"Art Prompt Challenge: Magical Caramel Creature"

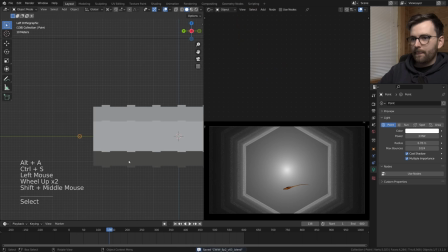[24:26]
So the camera will just pull out slowly like this.
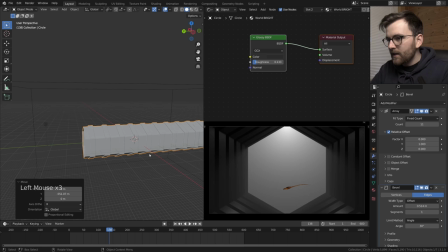[24:33]
We're getting further away from the abstract look every time I feel like we're onto something.
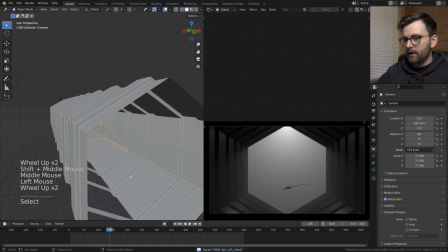[24:38]
That sucks. I don't know what's so utopian about this world. Probably nothing.
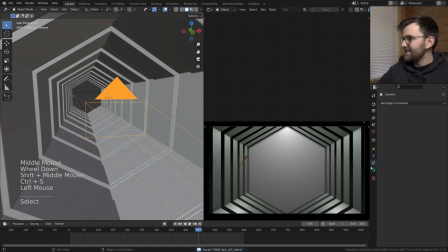[24:43]
I'm not sure if it's a big world or it's a small one. It can be a really really small one.
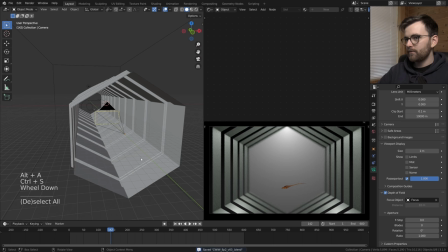[24:48]
I just really go crazy with the depth of field there already but I know I shouldn't that makes it more of a
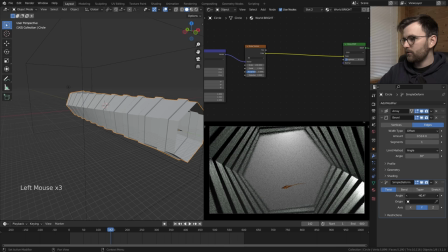[24:54]
real world wait what about this simple deform is that cool
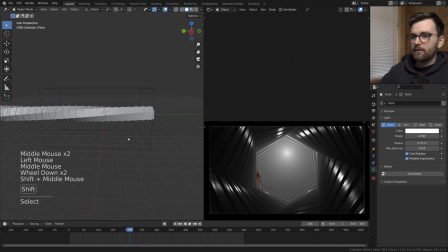[25:04]
poof that silhouette is really cool but it's not abstract it's real can we do something with this look at
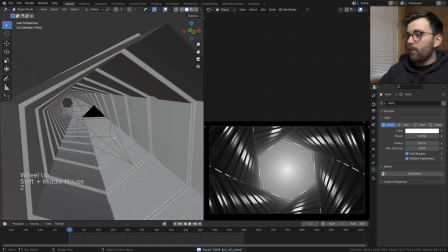[25:12]
this light look at all these patterns oh so the problem here is that this isn't long enough I know what we should have done a a long time ago in a galaxy far far
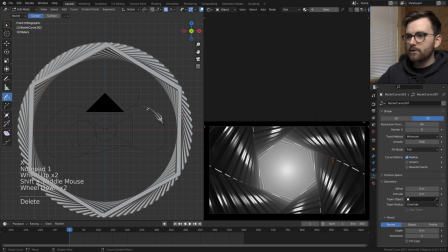[25:21]
away see this you want me to just make this actually good okay that works so that means i can delete this
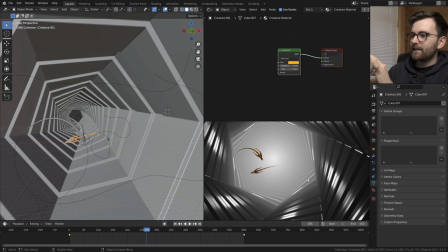[25:29]
and now this is another one isn't it look you see this now it's two
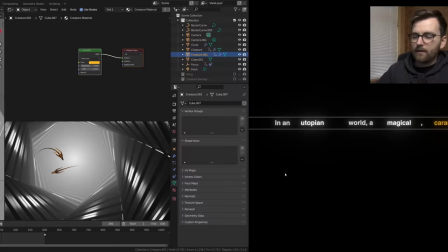[25:36]
somehow this feels a little bit utopian because they're like they're doing whatever they want they're like going around and living their life
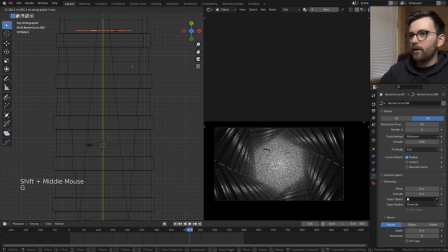[25:45]
and they seem quite magical so another question is how many do we make i think it should be quite fast to make a few just do like this and then now
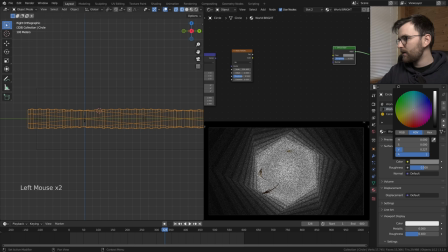[25:54]
we have a mirrored one okay at least i have an easy system to just make more that's what i'm gonna do is it better if it's
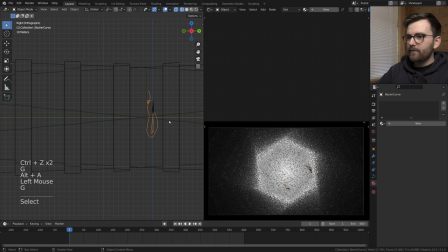[26:00]
diffuse maybe i think it is and then this one too yeah it looks abstract okay so let's see how fast we can duplicate this
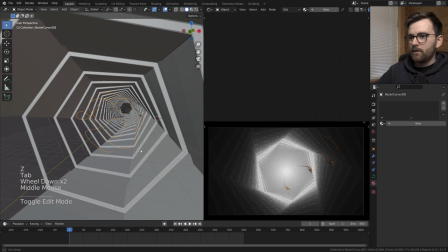[26:09]
and that's
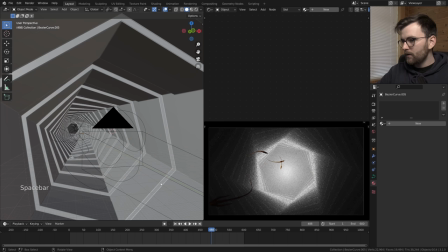[26:17]
another one nice This is a really efficient way.
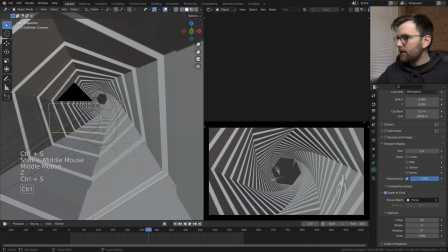[26:20]
This could probably be randomly generated if you have a big brain and know how to use geometry nodes But I have a small brain.
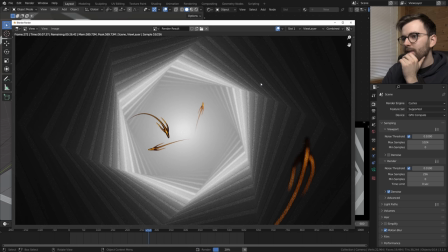[26:26]
Let's do a test render and just see where we are. It's always really exciting So I really like the color and I think this silhouette look could be quite cool
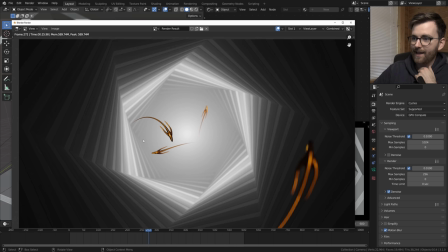[26:34]
This is going to take a really long time to render just 256 samples takes almost 30 seconds Oh, perhaps there could be someone that are swimming sort of inwards towards the depth that could be cool and then i really want to add some particles or stuff
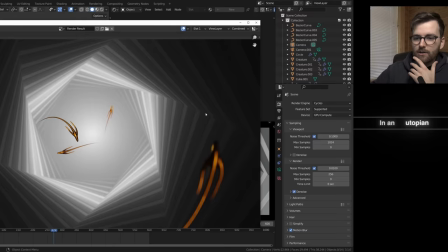[26:47]
like that but i'm getting closer to the feeling that we're we're making something photorealistic and that's not the assignment it needs to be abstract yeah
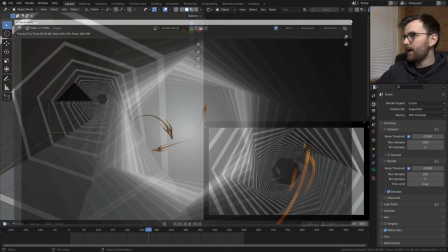[26:55]
let's try and add just a few more of these creatures let's do one that sort of goes into the depth i'm really interested to see if that's possible
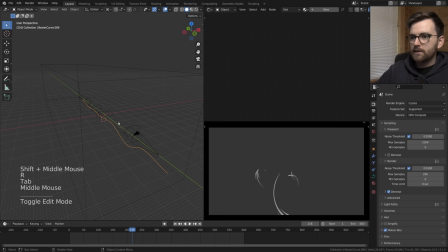[27:06]
is that the wrong way yeah it's the wrong way that's no problem we can just is that easy yep it is needs to be more three-dimensional it needs to go over here and then there yeah that's going to be much better i wonder if this is going to end up looking
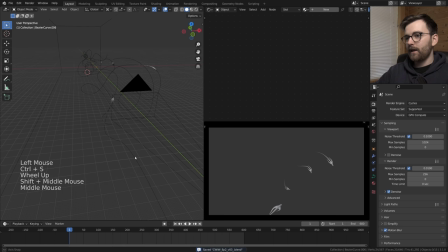[27:21]
like an infested place where it's like oh there are all these swimming creatures everywhere or if it's going to look like a magical utopian
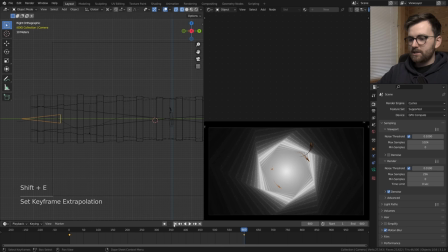[27:30]
world where they can live freely and i'm not sure yeah let's start with the camera here and then it's going to slowly move out i think that could create like this calm experience this guy needs to come at the later stage he doesn't get to rotate that much because it looks quite
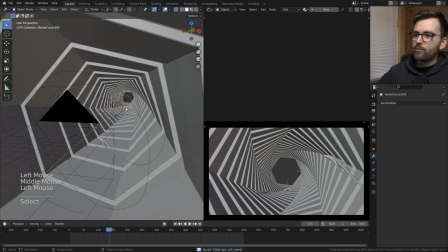[27:46]
weird so if you're looking at this right now and thinking wow i can't believe he knows how all this works and yeah i don't if i were to edit this
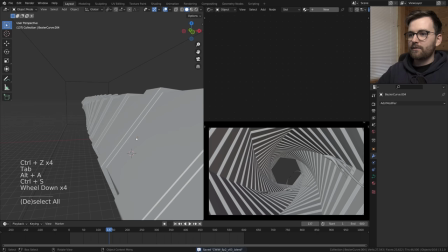[27:53]
movement what would i do i would probably just delete it and just start over again i would do this and then just do another one of these
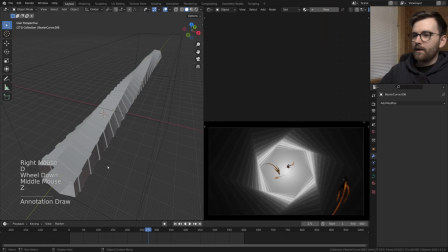[28:00]
and then it would move like that's probably the easiest way to just fix this right now if this was coding it would be spaghetti code it
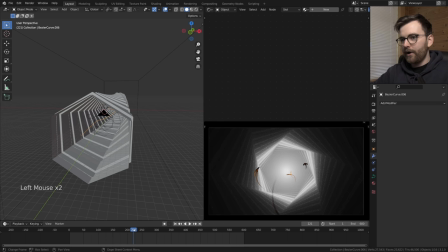[28:07]
even looks like spaghetti i love how we only had to make one guy go like towards the depth and now it feels like oh everyone is going
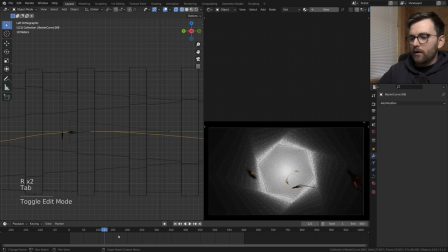[28:14]
everywhere but in reality they're like on these planes and then there's just one guy going like this that's incredibly cool to see how little it takes
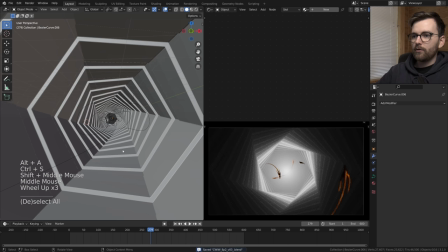[28:21]
and also remember the idea i had earlier that we should try and focus on one of them i still think that could be cool to just
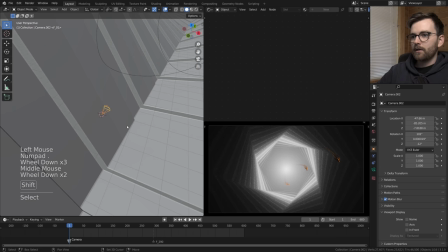[28:29]
cut and then do a close-up of our main guy which is this one the creature original so apparently i've had a hidden camera in my scene